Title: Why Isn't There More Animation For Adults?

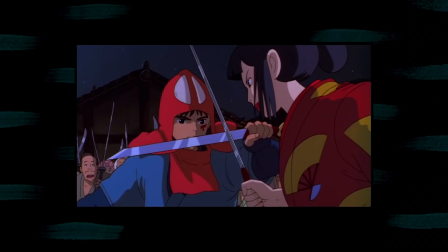8:13 These 80s and 90s creations set a tone for the industry that would last for years afterwards, culminating in shows well-loved by western creators and audiences today.
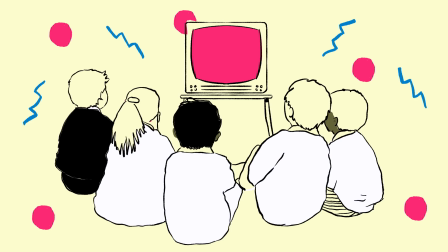8:29 My point with all of this is that today's creators and audiences were brought up with a fresh mindset that animation can
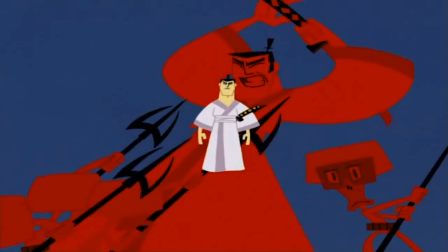8:35 be for kids but it can also be adult and challenging and can show things not possible in any other medium.
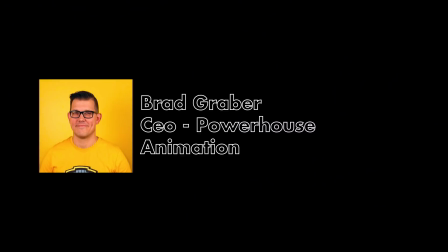8:42 In the words of Brad Graeber of Powerhouse Animation, who made Netflix's Castlevania
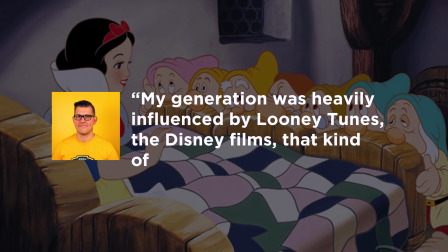8:49 My generation was heavily influenced by Looney Tunes, the Disney films, that kind of thing.
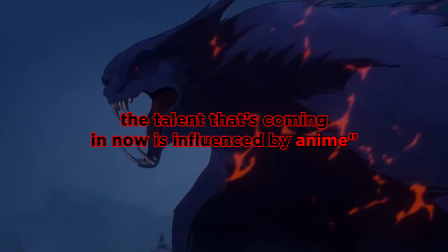8:53 The talent that's coming in now is influenced by anime.
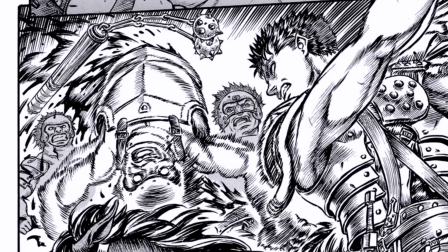8:58 Powerhouse credit Kintero Miara's Berserk manga as a major inspiration on Castlevania,
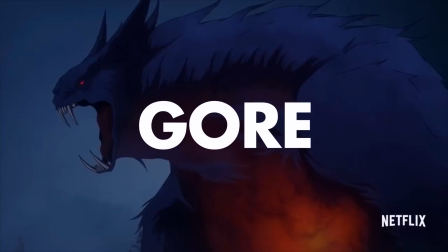9:04 citing its dark fantasy style of storytelling, character design and how gory it gets.
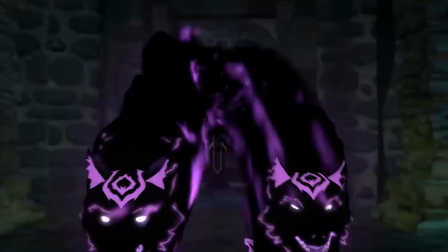9:12 It doesn't take a genius to spot this kind of inspiration and cross-pollination on work commissioned all across the medium.
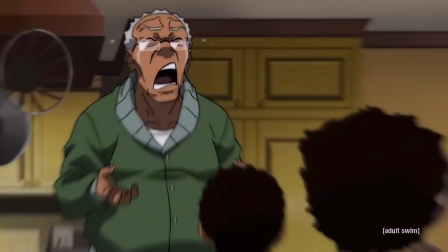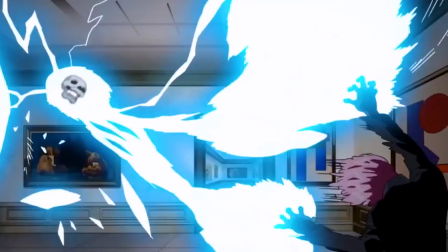9:25 Coco Chanel, may her memory be blessed!
So that kind of brings us to right now. Let's cast our crystal ball to the future of animation. Before the events of 2020, adult animation was already the fastest growing genre, particularly with the rise of streaming services.
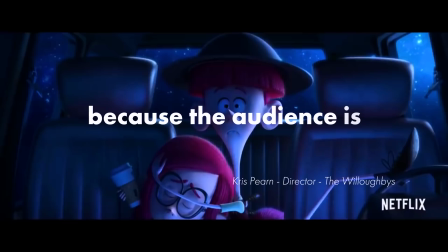9:45 Netflix creates this creative opportunity to tell stories that are not necessarily conventional because the audience is looking for that.
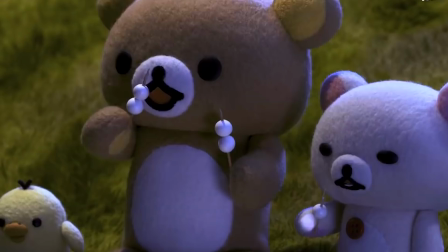9:54 These services open the doors to more variations of genres, and to more formats of animation.
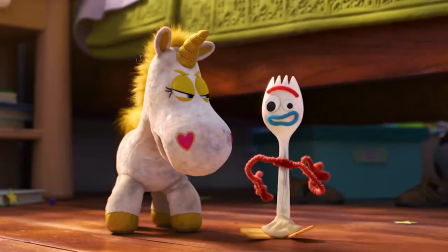9:59 Anthology shows like Love, Death and Robots, or on the other end of the spectrum, shorts like Forky Asks a Question.
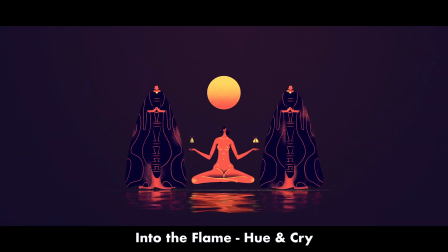10:09 Technology's lowering entry points mean that some of the best animation these days is coming out of online passion projects,
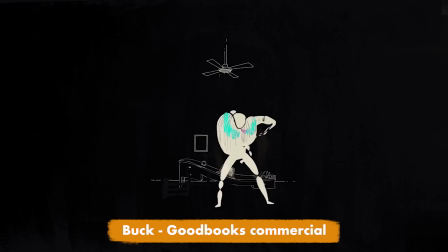10:14 squeezed in to fill gaps in documentaries, or even in advertising.
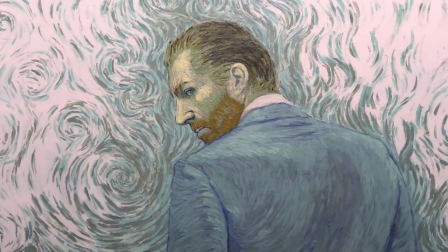10:22 But it's film that continues to push the industry.
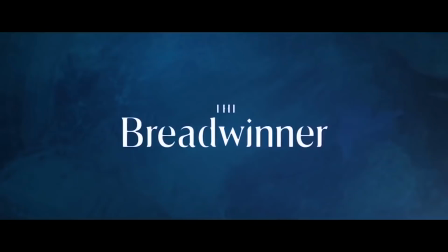10:26 Loving Vincent uses thousands of hand painted frames to explore the mental health of the artist in his last days. The Breadwinner mixes traditional 2D storytelling with stop motion inspired sequences to weave in this great meta narrative about Arabic folklore.
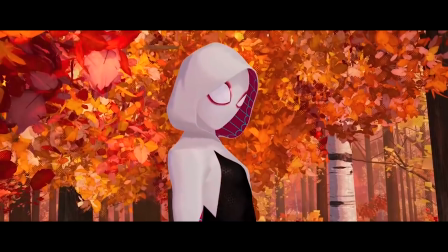10:42 And Into the Spiderverse uses flashes of 2D trickery to make our hero look even more and badass, having fun with its multitudes of realities along the way,
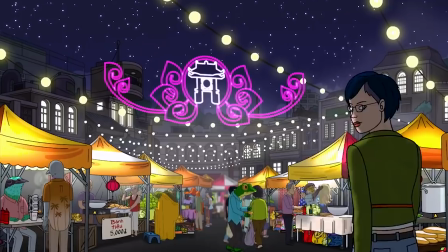10:52 but for me it's Bojack Horseman that is really the pinnacle of modern animation.
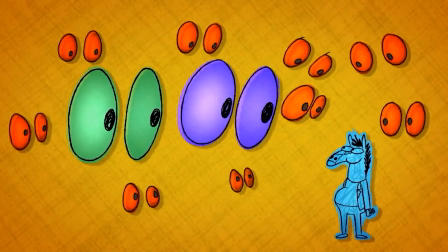10:59 Its crass visual style gets really experimental as the seasons go on, using rough visuals to depict the internal struggles of his characters,
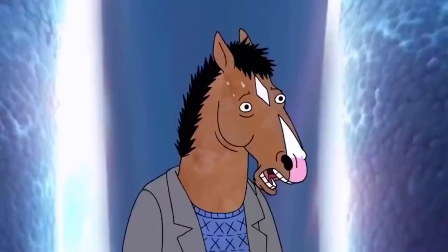11:06 and their internal drug trips.
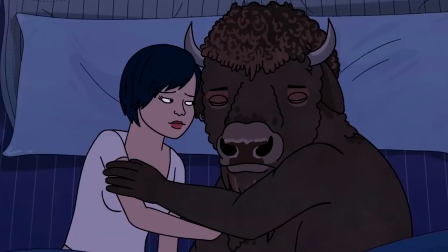11:17 Bojack's creator points out that the show works because of the contrast of its style and content.
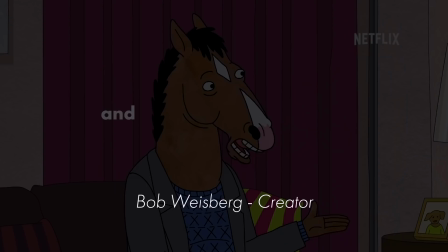11:22 Because it's animated and it's like a horse and it's bright and colourful,
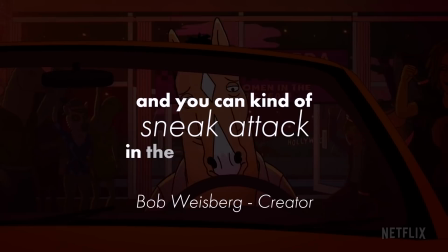11:26 it just takes on a different feel and you can kind of sneak attack into sadness in some fun, surprising ways.
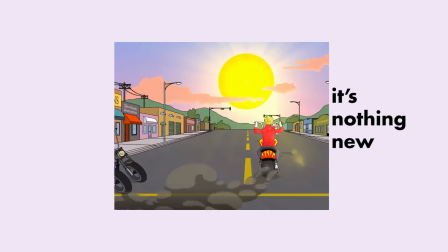11:32 But here's the thing, this kind of animation, surreal, experimental, challenging, it's nothing new.
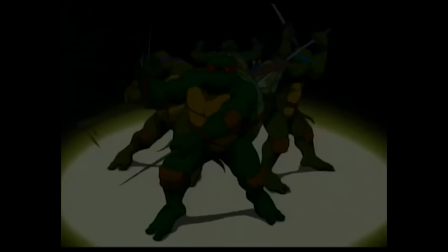11:39 In fact, it's actually where animation began. Let's go back, way back.
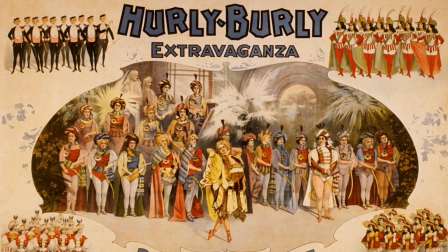11:48 The earliest animation, over a century before BoJack or Undone, originated from vaudeville stage acts,
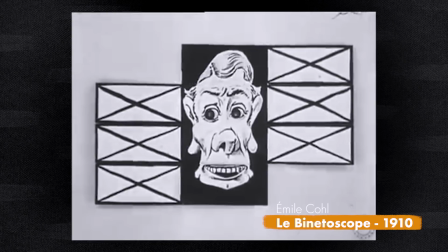11:55 and like our modern talking horse, works by the likes of Emil Cole were surrealist, explorations of the mind and of adult life,
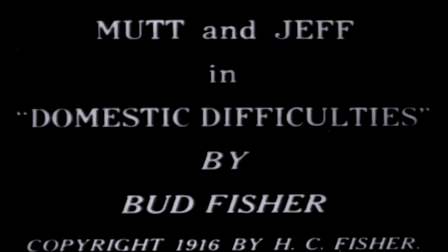12:02 depicting cigarettes and alcohol, like these two scallywags, sneaking out of a saloon in 1917's Matan Jeff.
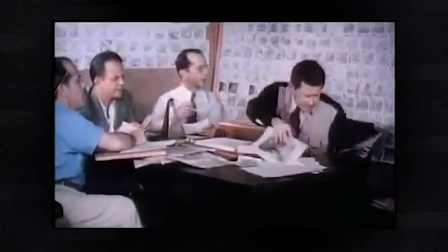12:09 It doesn't end well.
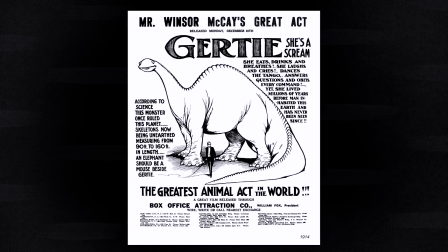12:14 Because these animations were made as cinematic 15 minute shorts to play alongside other films, they were made for audiences of all ages.